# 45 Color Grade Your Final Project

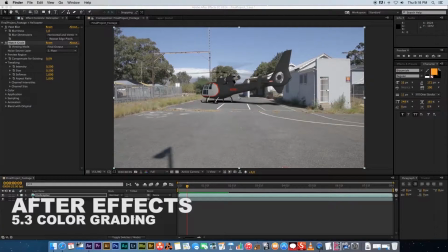0:06 What's up, VideoFort Nation? This is VideoFort Ruan with another awesome VideoFort tutorial. So in this video, we're going to be color grading our shot.
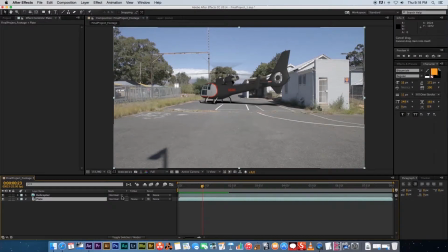0:14 So first of all, let's start with the plate, and then we can actually color grade that first, and then we can try and match the helicopter to the plate.
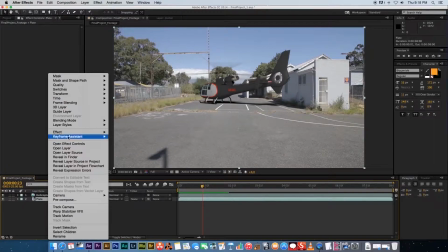0:22 So I'm going to right click on my plate, and I'm going to go to Effects and Color Correction.
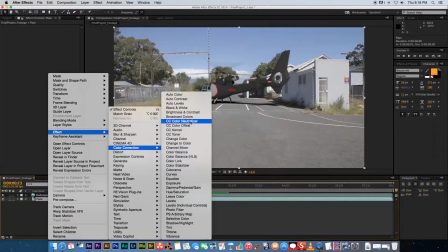0:28 Now, yeah, you've got quite a few different effects that you can use, such as the brightness and contrast, and you can use the curves adjustment, exposure, all of these things. So first of all, we're going to look at the curves effect.
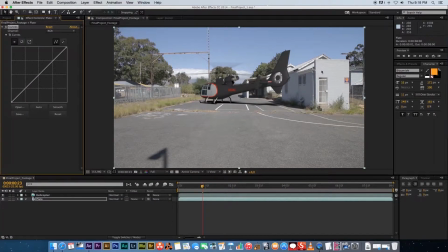0:40 So just click on curves, and we're just going to try and give the shot a bit of contrast because it looks a bit flat.
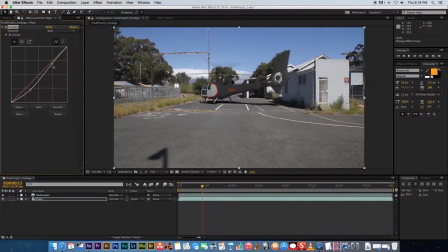0:46 So on this curves effect, we're just going to draw a basic S curve. So just do something like that, just to get a bit of contrast in our shot.
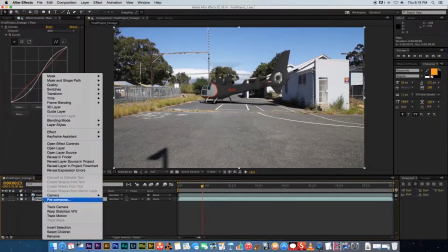0:55 Something like that. And then I'm also going to add a tint effect. So right click on plate again, go to effect, color correction and tint.
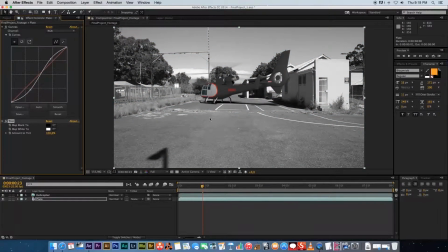1:02 And that you can change from 100 to 0%. 100 will be completely black and white and 0% will have no effect on that shot. So it looks a bit video-ish and very colorful and very kind of bright. So I'm just going to drag this up, let's say to around 20.
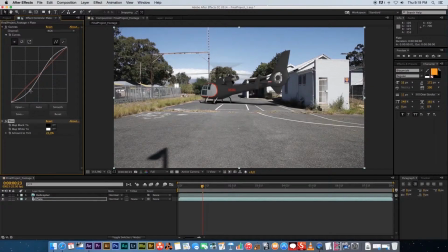1:19 That's looking a little bit better. And then I'm going to give it some more contrast.
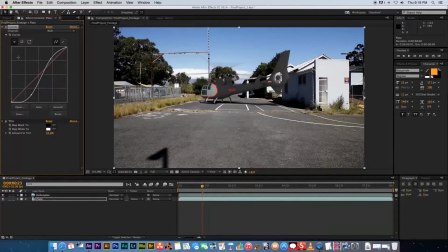1:23 So let's just pull this down slightly, something like that. And yeah, that's okay for now. Okay, now we're going to add some color correction to our helicopter.
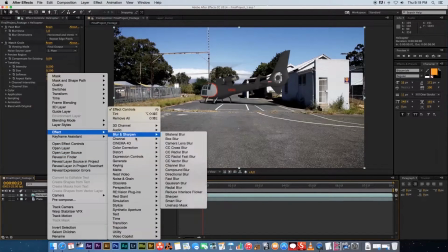1:30 So right click on your helicopter, go to effect, color correction, and go to curves as well.
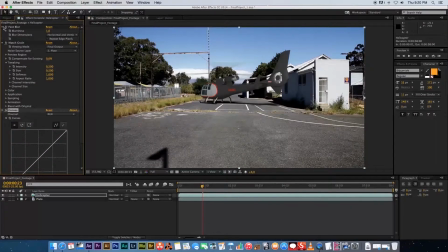1:36 And you can actually just minimize these two effects at the top, the blur and the grain. Just click on those little triangles next to them to minimize them. And for the helicopter, we're going to also create a S curve. So just pull it down slightly and try and match it as good as possible to your footage.
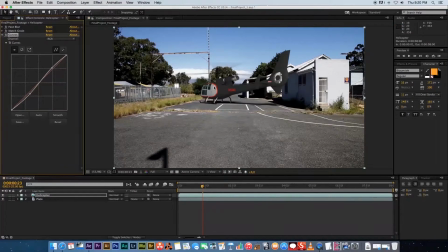1:52 Okay, not too dark, something like that looks pretty good. And as you can see, the red and everything is a bit saturated on this model, so I'm gonna add a tint effect as well.
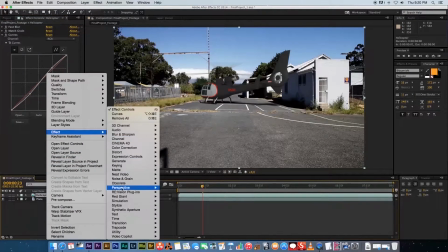2:01 So right click on the helicopter, go to effect, go to color correction, and then select tint.
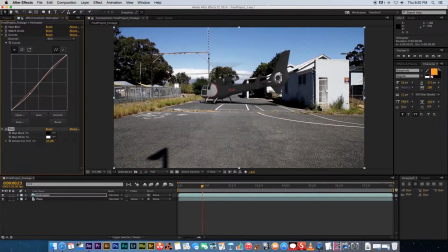2:07 Okay, we're gonna bring this percentage down and again try and match it. So I'm gonna bring it down to around 35, 36, let's make it 35. Okay, so that's looking pretty cool. And we're almost done with our basic color grading.
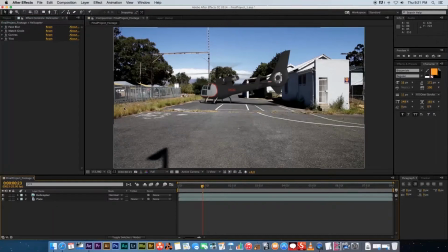2:22 Then I actually want to create a vignette around both of these shots.
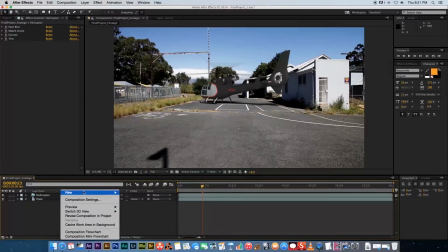2:27 So what I'm gonna do, I'm gonna create an adjustment layer. So right click, go to new and select adjustment layer.
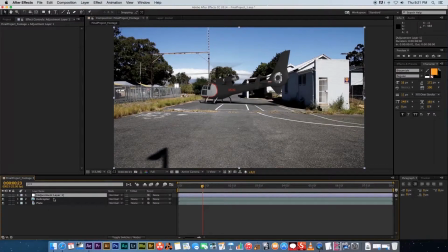2:34 And make sure that adjustment layer is above all your other layers because an adjustment layer will actually affect everything below it. So let's rename that adjustment layer. So I'm gonna click on it, press enter, and I'm gonna call it vignette.
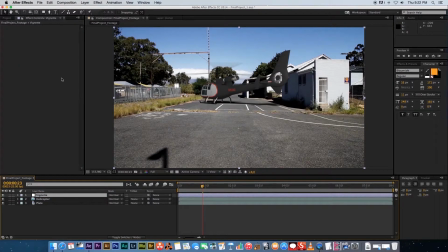2:48 So what we want to do is we want to create an ellipse mask on that layer. So right here at the top where you have your masks, I'm going to click and hold. And then I'm going to select the ellipse tool and make sure that your vignette layer is selected. And then you're going to double click on that ellipse and it will create an ellipse in that window.
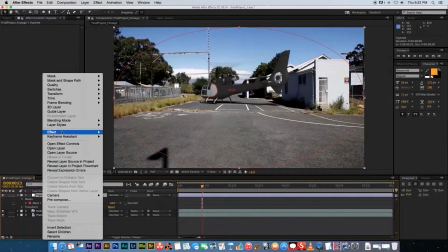3:05 Okay, and then I'm going to right click on vignette and I'm going to go to effect and I'm going to go to color correction and to curves.
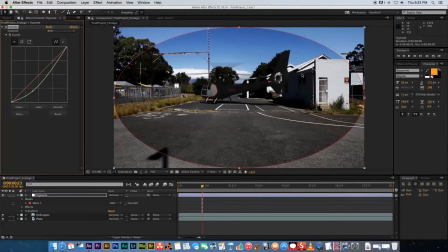3:12 And then I'm just going to pull it down to make it darker. Obviously, we want to affect the outside area of the mask, so we need to invert our mask. So the mask under vignette, just click on it, and then next to it, there's an invert button.
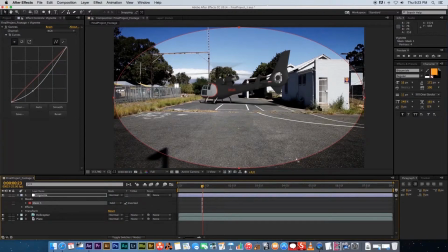3:26 So just click that, and you'll see that it will actually invert the mask so that we're only affecting the outside area. Okay, obviously, we need to feather this mask quite a bit because you can see some very hard edges in here. So we're going to expand the mask, and let's change the feather amount to around 250.
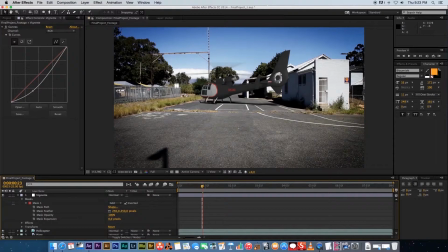3:43 Okay, as you can see, that's looking much better. You don't have those hard lines anymore. And if we just switch this layer on and off, you can see the difference that the vignette's giving us. So let's just enable it, and then you can play with the darkness of this vignette. So I'm going to bring it up a little bit so it's not that dark, maybe something like that. Okay, I'm just going to RAM preview this.
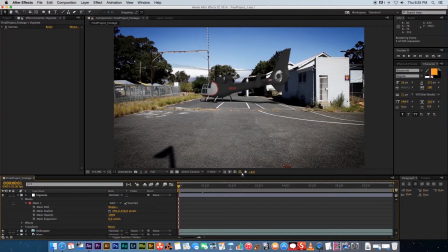4:03 So I'm pressing 0 on my keyboard, and I'm just going to fast forward through this rendering process.
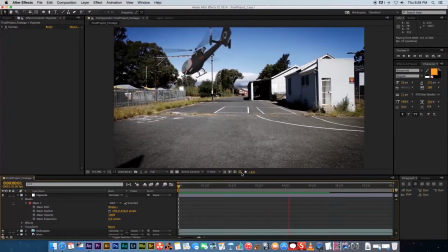4:11 Okay, so there we have a preview. It's looking pretty cool.